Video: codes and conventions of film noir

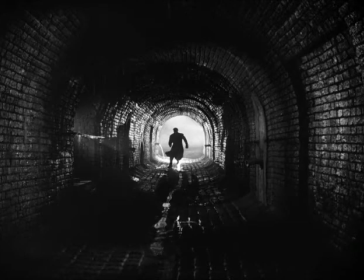(8:27)
The use of setting in this image is very good as part of film noir. We can see it's one long tunnel with a light at the end of the tunnel. The use of the dark lighting again is another coded convention of film noir, as it's a good place to be able to hide away from the truth of the story.
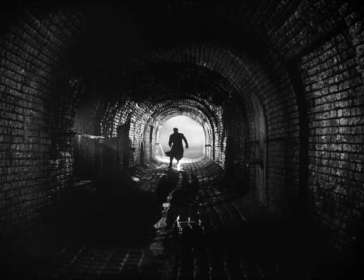(8:48)
In this frame we can see a man running away as if escaping from something, but the way it's shot we cannot see what's behind the camera to know what he's running away from, again creating an info codes for the audience.
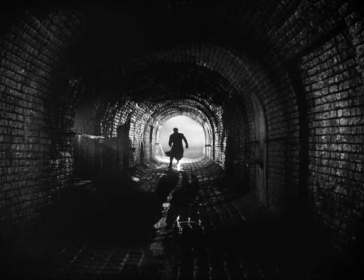(9:03)
The idea that he's running towards the light could suggest he's running away from the evil, running into the good, escaping from whatever danger happened to him in the plot.
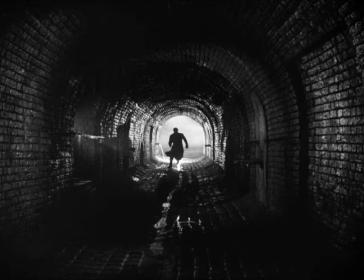(9:16)
The use of the brick creates lines and could suggest barriers, again stopping him from escaping. The way it's derelict and the water running in the middle of the path
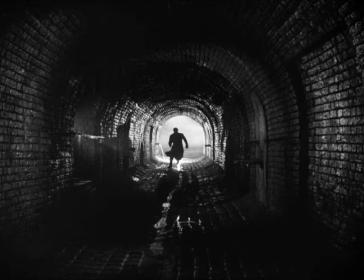(9:30)
again all adds to the atmosphere of not knowing what could be down there.
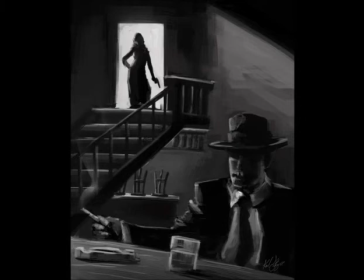(9:39)
In this film noir image, again the woman is seen as the dominant character between the two main characters of a film noir. In this it looks like a setting of a bar.
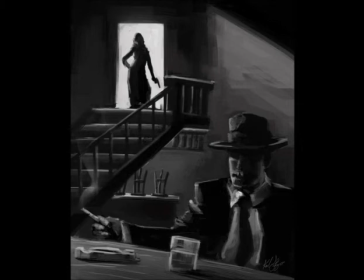(9:51)
Again we have the idea of the atmosphere is isolated to the protagonist, there is no one around him, empty chairs that are turned up as if he's the only one left in the bar. Again we have the use of the cigarette and the drink, again something commonly used by the protagonist.
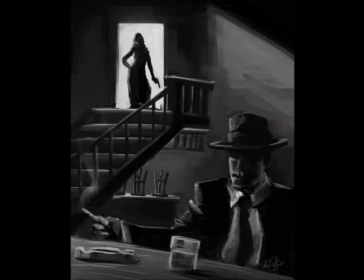(10:09)
He is dressed in a suit to suggest authority and wealth, and a hat again that could be used to hide his identity. The use of the stairs creates a difference in height to suggest she is more dominant.
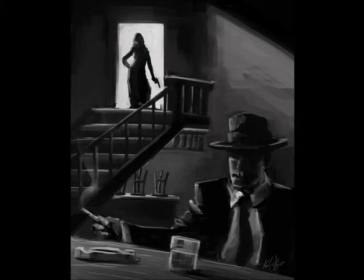(10:24)
The woman is standing on with one hip bent again to show off that her feminine curves, and could be linked to the Laura Mulvey male gaze again. We can see from the light behind her that there is a gun in her hand to again give her power over the male,
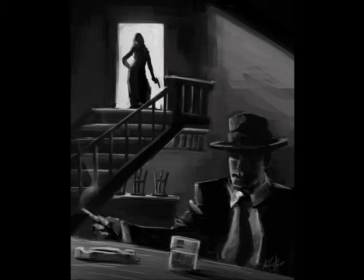(10:43)
who is unaware that she is behind him at the moment. The way the lighting is set, it makes it very dark in the space. One clear light is from the cigarette smoke, again used a lot in film noirs.
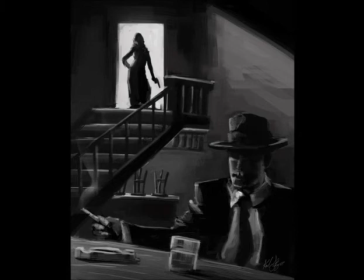(11:00)
The dark lighting shadows on her face especially, so we are unaware of what she actually looks like.
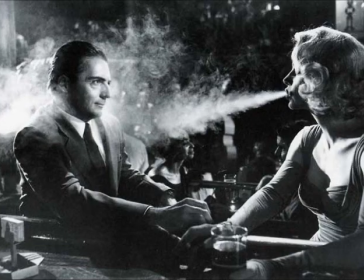(11:07)
All we know is that she's holding a gun. I like the positioning of the two characters in this frame for film noir. So the woman is still dressed seductively like a normal femme fatale, just the way the smoke is falling onto him as if she still has control over him.
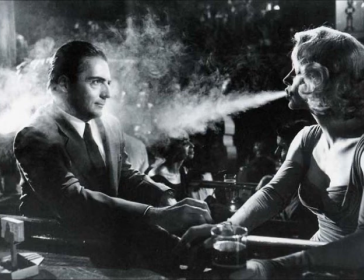(11:25)
He is leaning in to touch her hand, but she's pulling it away as if she is the one with the power over the situation they're both in. It's set in a bar, which is a common setting for film noir. She has a drink in her hand. He is still dressed in a suit, showing authority, and the smoke that
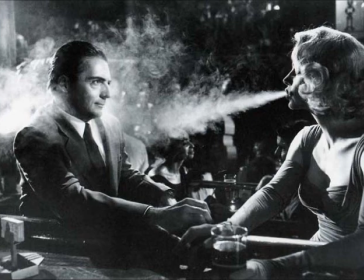(11:46)
creates a mist across the rest of the scene, so we can't see the rest of the enigmas in the scene for the audience.
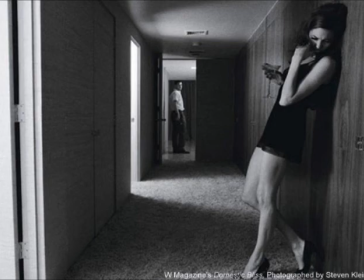(11:59)
This is probably my favourite film noir image I've found. I like the way she is still at the forefront of the frame again, so we know that she's one of the main characters and the main focus of this scene. But I like the way that the setting of the corridor has made barriers between her and him.
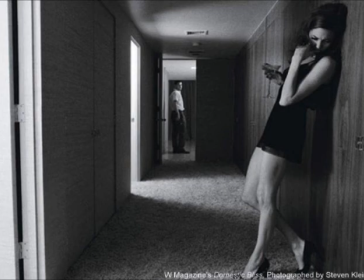(12:18)
So he is hidden behind a door and is very small in comparison to her in the frame. So we can see that she, even though she looks fearful and scared and turning her face away from him, she still is in control and has the power over him, being closer to the frame.
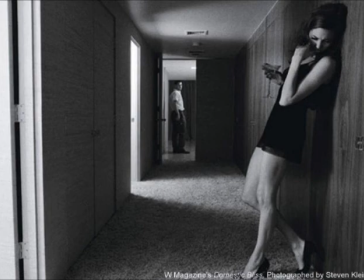(12:34)
This time she is not dressed as much as a traditional film femme fatale. Her dress is a lot shorter this time, but she's still in heels and still has a cocktail in her hand. The way the lighting is coming out of the door again creates enigmas. We don't know who is behind the door, where it's coming from.
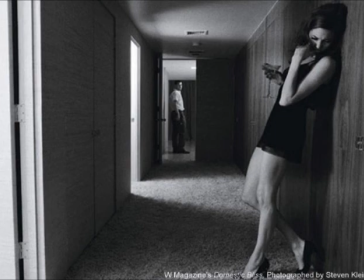(12:54)
The fact that he is looking towards the light and she is looking away from it could suggest the difference in personalities. He is also standing in light, whereas she is in the darkness, again telling us about who is good and who is bad within the film.
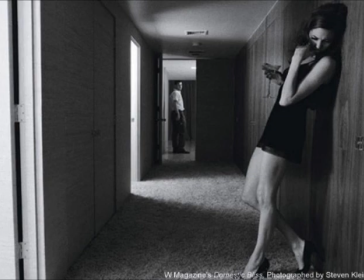(13:10)
All the doors are closed around her, which could suggest she is trapped, or maybe trapping him. Instead, he has a door open on him, so has the chance to escape.
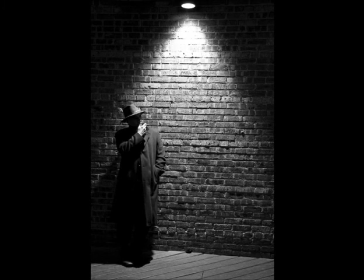(13:24)
This image is looking at the male protagonist of the film noir. I like the way the lighting falls down on the wall, creating a triangle of a shape, so that the darkness is still on either side of the frame, creating shadows and enigmas for the audience still.
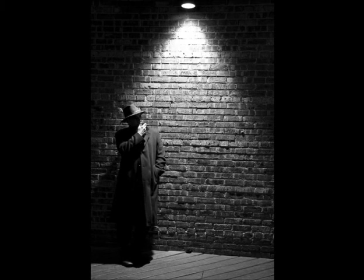(13:39)
I also like the idea that the male is off-centre, could be suggesting he doesn't have complete control over his life, or that he is not the centre of attention in this film.
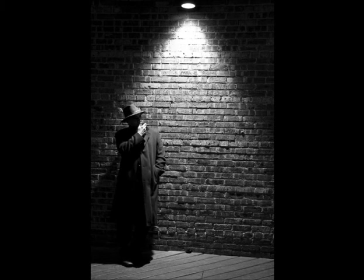(13:53)
He's looking away from the camera and smoking, again traditional action by a male protagonist in a film noir. He's wearing all black, could suggest he has an evil side, and it's covering him to the floor, creating shadows, hiding away. He is again isolated, another key theme that runs through film noirs.
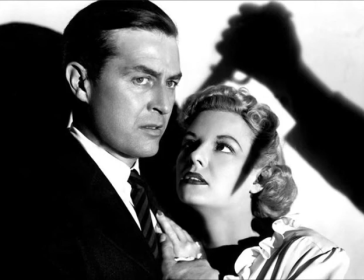(14:14)
I like the use of lighting in this image, so we can see the reflection of a hand and a knife, and the shadow is actually on her head, the femme fatale's head. Could suggest she is weaker or wants to look weaker in front of him, as the way she is positioned looks like she's trying to look up to him, wants protection from him.
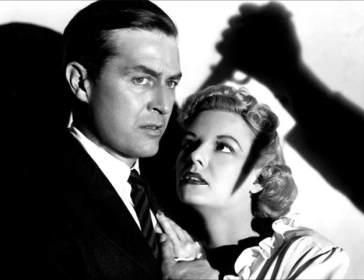(14:33)
He is looking straight at the person with the knife and with a serious facial expression. He is again dressed in a suit, which is a coding convention of the protagonist in the film noir.
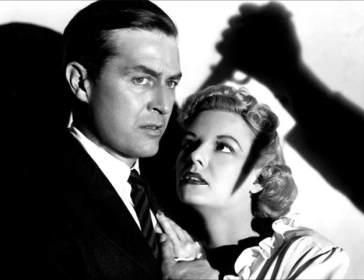(14:47)
She again has the red lips, red nails, curly blonde hair, all traditional for a femme fatale. The shadows again are behind both of them, black all over behind the man as well as the arm, again creating enigmas for the audience.
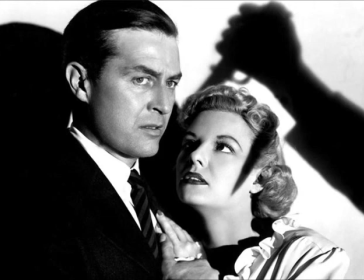(15:06)
She this time is in white, which contradicts the normal interpretation of the colour white as innocence and purity, but this could be because she's trying to create that impression in front of him, who is in fact in a black blazer but has a white shirt on underneath, which could suggest